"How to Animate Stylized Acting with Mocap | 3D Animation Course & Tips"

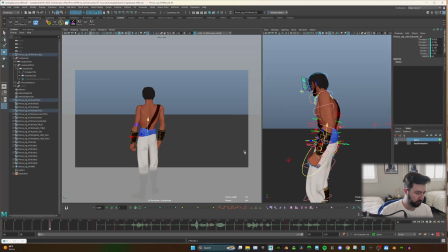510s
Play with the root there.
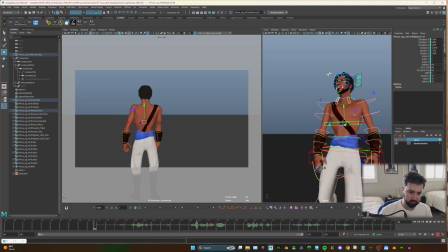Going for a little bit of a reversal in curves.
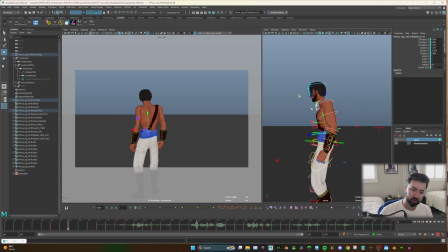527s
A reversal in curves is basically we have this C shape going like this, and now we're going to bring it backwards. It's going to give some visual interest. Now I know in our shot we're looking at it from the back, but it's still giving us enough info.
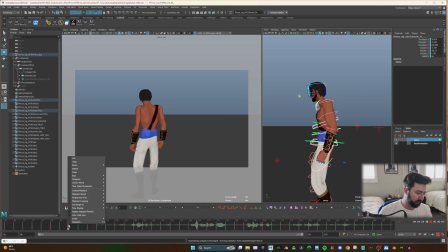547s
And that's not bad, but it's a little kind of floaty. So now we could play with getting into these moments just a little bit sooner.
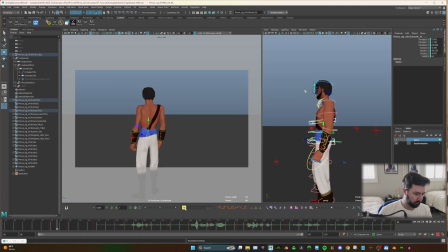564s
And that could be just having the motion start sooner.
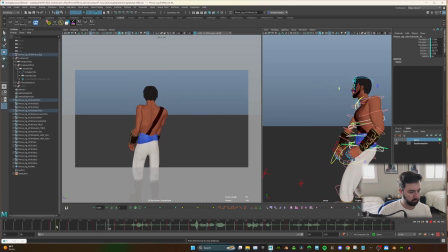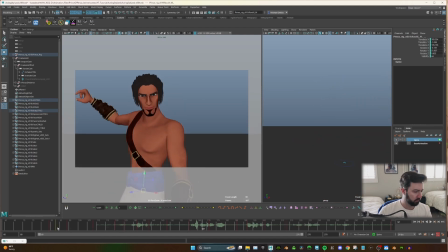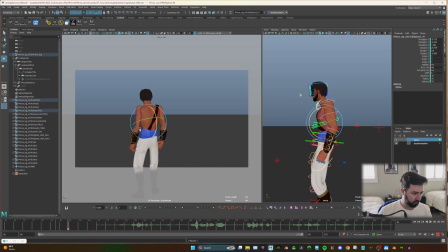583s
Could be just not pushing this as much. I'm gonna play with this idea that the anticipation is actually going to lean just a little bit to the
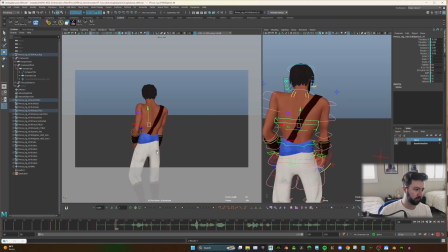602s
screen right and then come screen left as he comes in.
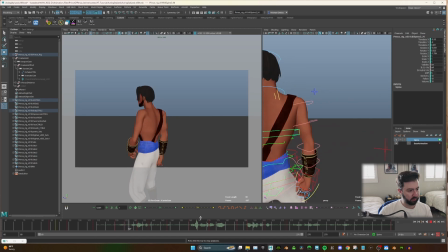610s
Yeah.
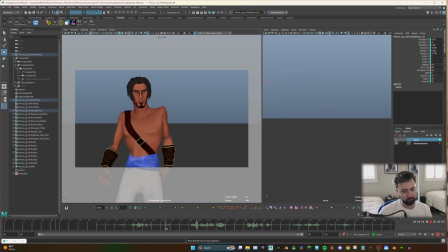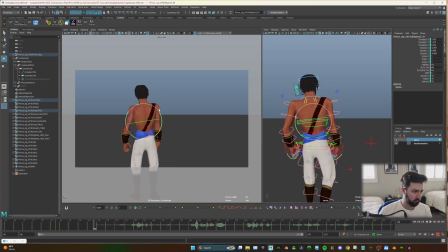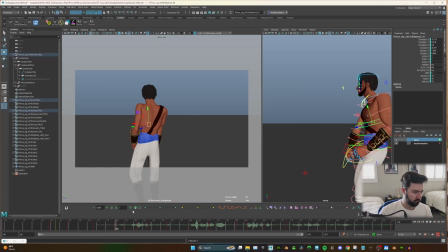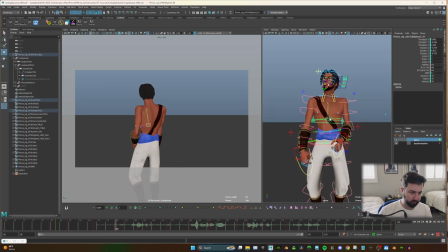633s
I like just kind of playing up this fact that this torso is just he's slowly turning as he's coming.
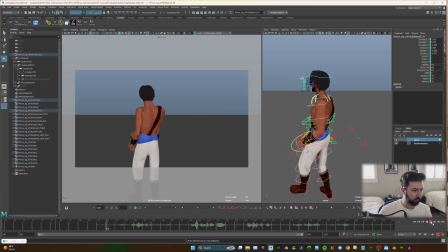642s
Nothing too crazy.
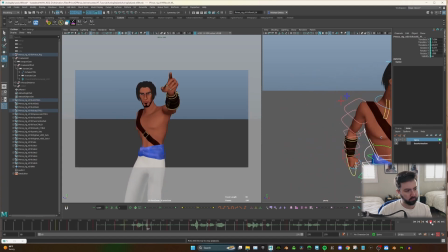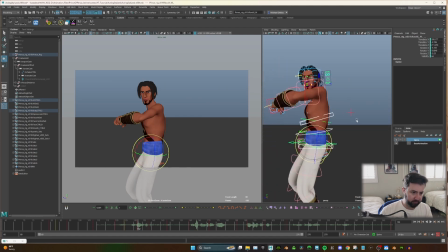660s
This is where it's gonna get fun in this motion.
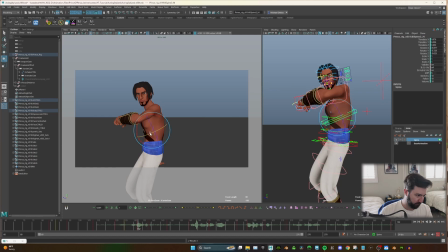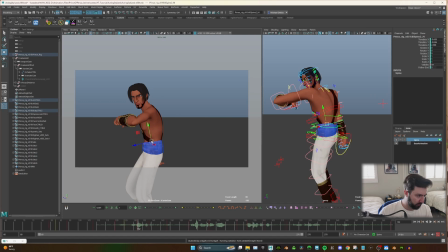673s
So I'm getting this kind of curve as he comes in, looking over his shoulder. Something that I'm doing, just when you compare, I'm pretty open here.
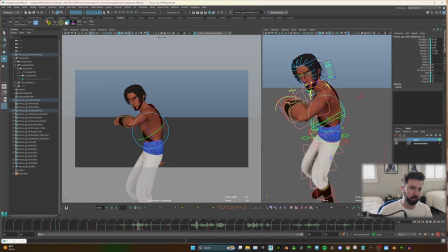689s
I'm closing off the chest because what I'll probably do here is the head will turn. The head's going to be the leading factor, the motivating factor in this motion,
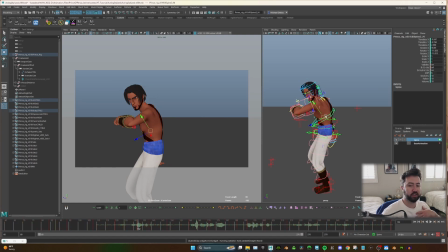701s
because he's going to turn and it's going to bring that chest along, basically along for the ride.
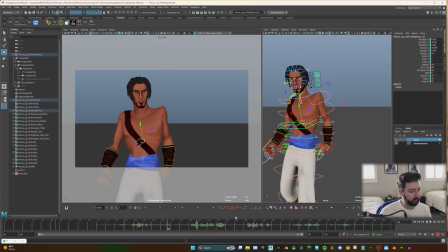711s
So delaying that, and it's going to get us a little bit more of that snappiness, right?
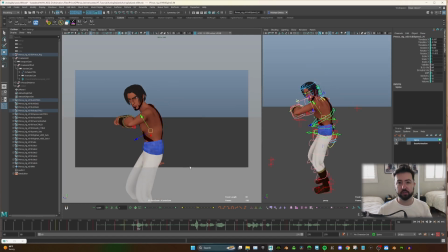715s
Now, something that we were talking about is reversal of curves, reversing that C curve, right? So we've got this curve here. Right now, it feels like the same curve, so let's change that.
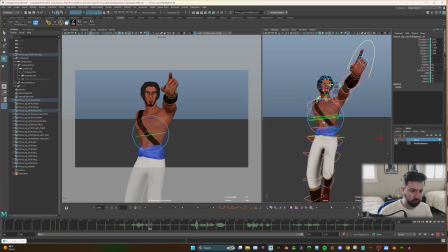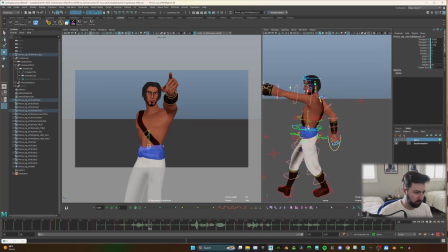It doesn't always have to be this like really grand like curve. It can be really subtle.